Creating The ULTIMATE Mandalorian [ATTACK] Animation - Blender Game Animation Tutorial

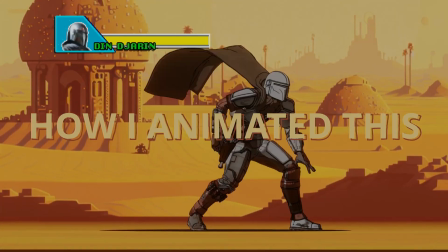0:00 Welcome back everyone, today we're going to take a look at how I animated this Mandalorian shooting animation in Blender.
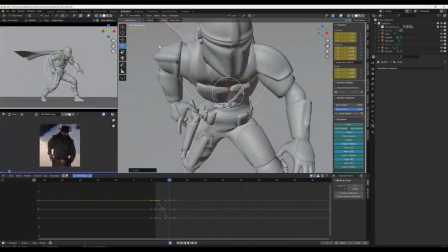0:06 Let's break it down. Now if you haven't already, smash that subscribe button.
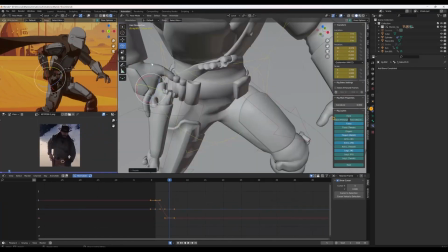0:11 If you want to learn how to animate in Blender, I upload new videos every week so make sure you don't miss out.
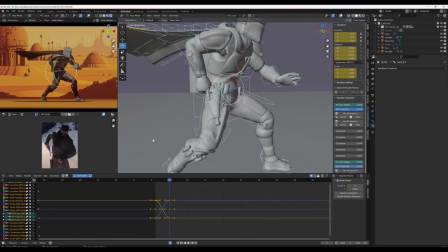0:16 For this animation I wanted it to feel like a western shootout, so I chose this scene from Django Unchained as my main reference.
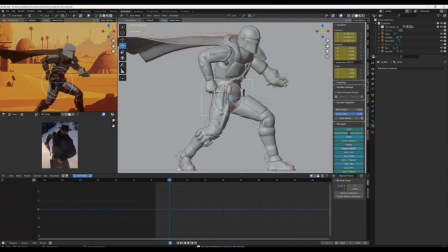0:24 I took screenshots of the key poses of this clip and imported them into Blender's image viewer.
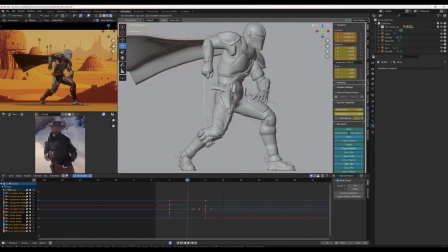0:29 You can see that on the bottom left hand side of the screen. The key poses I used were just before firing the weapon, actually firing the weapon and reholstering the weapon. I added a few breakdown poses to get a feel of the animation.
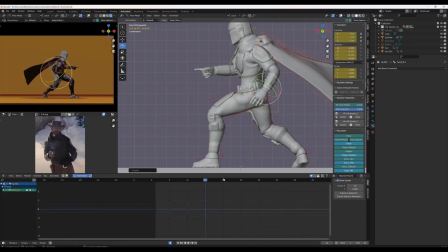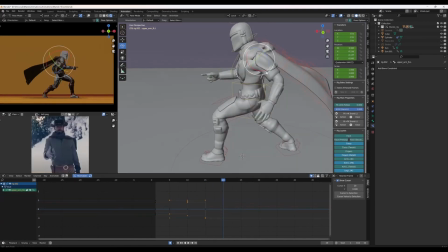0:49 I knew I wanted to add a spinning type flourish at the end of the movement just like in the reference so I made sure to add that into the breakdown as well.
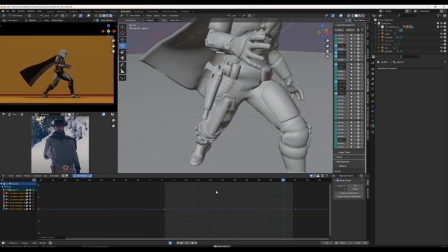0:59 Now after I'd added a few breakdown poses it was at this point that I decided the animation was actually quite boring.
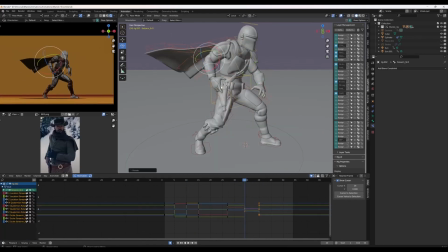1:05 It didn't really feel exactly how I'd imagined it. I liked the key poses that I'd chosen, but I adjusted the breakdowns to give it more of a stylised feel. Adjusting the breakdowns can give you an entirely different animation, and I'm so glad I changed my mind this early on.
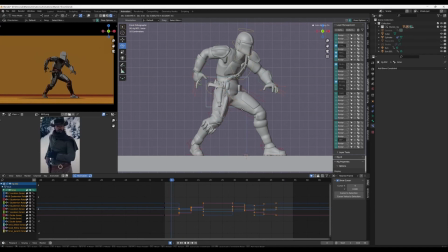I exaggerated the anticipation to give it a bit more of a stylised feel, and you can also see me breaking some of the limbs for a frame or two.
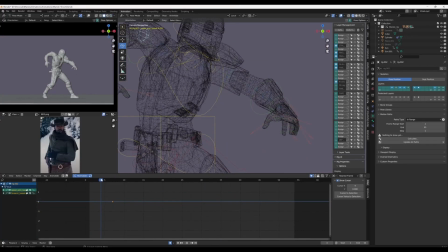1:32 This is my way of adding smears to this animation, and trying to sell large movements in a short amount of time, something 2d animators do all the time.
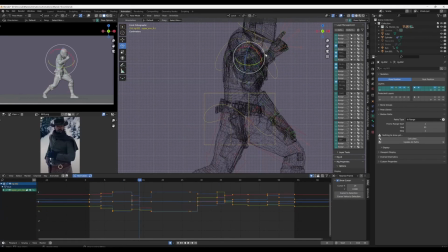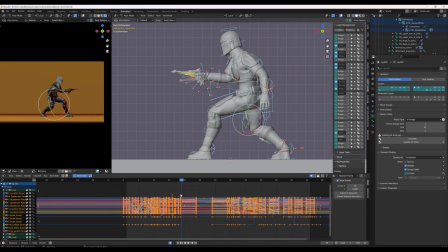1:51 Once the blocking pass was finished I went on to spline and polish.
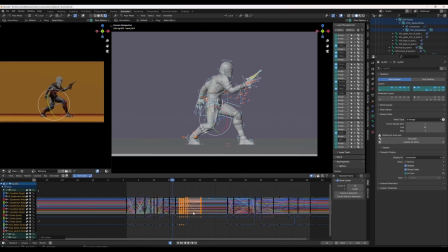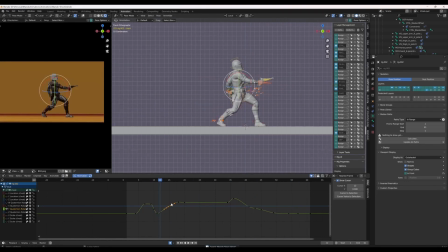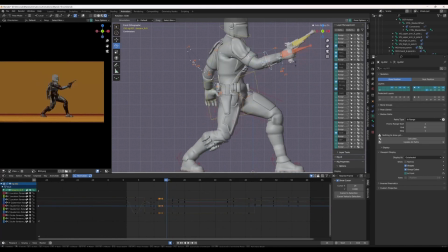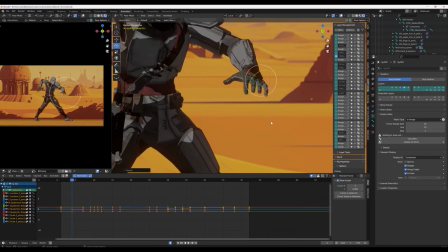2:29 I started adding details to the fingers and gun as well as making slight adjustments to the core body movement.
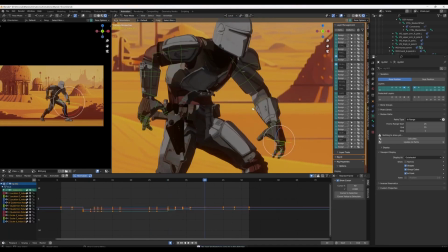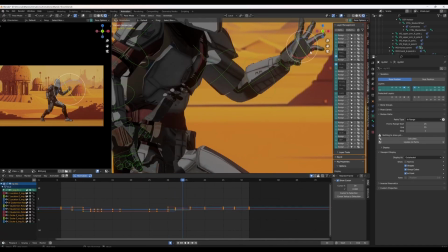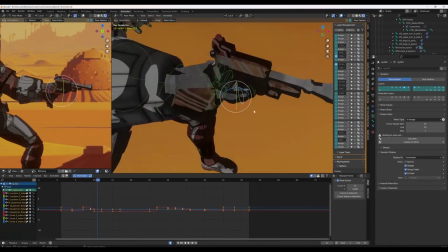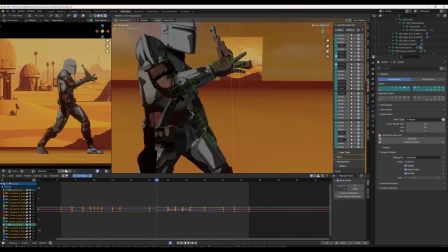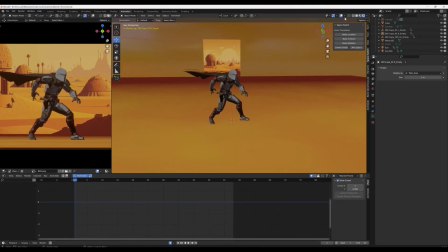3:11 Now that I was happy with the overall animation I made a start on the cape.
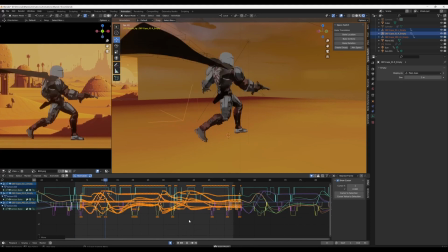3:15 Now my approach to cloth is similar to my previous video, the link is in the description if you want to check that out, but I basically use a method of space switching to offset rotational movement.
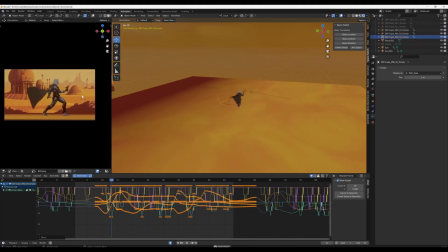3:25 If you want a deeper tutorial on this topic please let me know in the comments and I'll make one in the future.
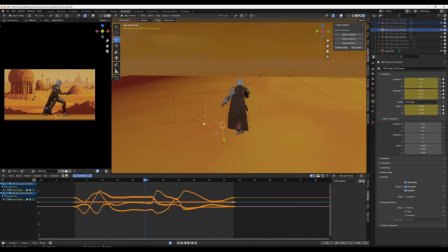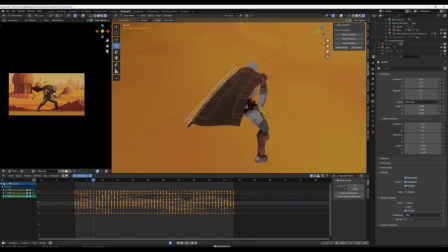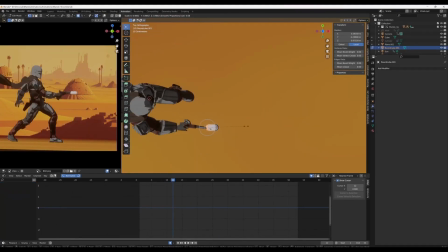3:45 Finally the last step was adding a bullet, or in reality a blaster bowl because this is star wars after all.
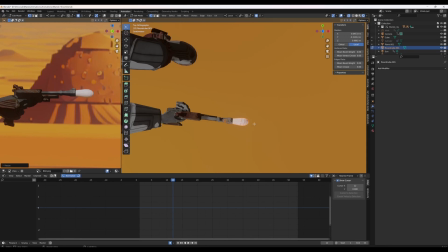3:52 To do this I created a capsule from a rounded cube and adjusted the head slightly to enhance the silhouette. I just animated this in a straight ahead fashion until I was happy with the timing and speed of it.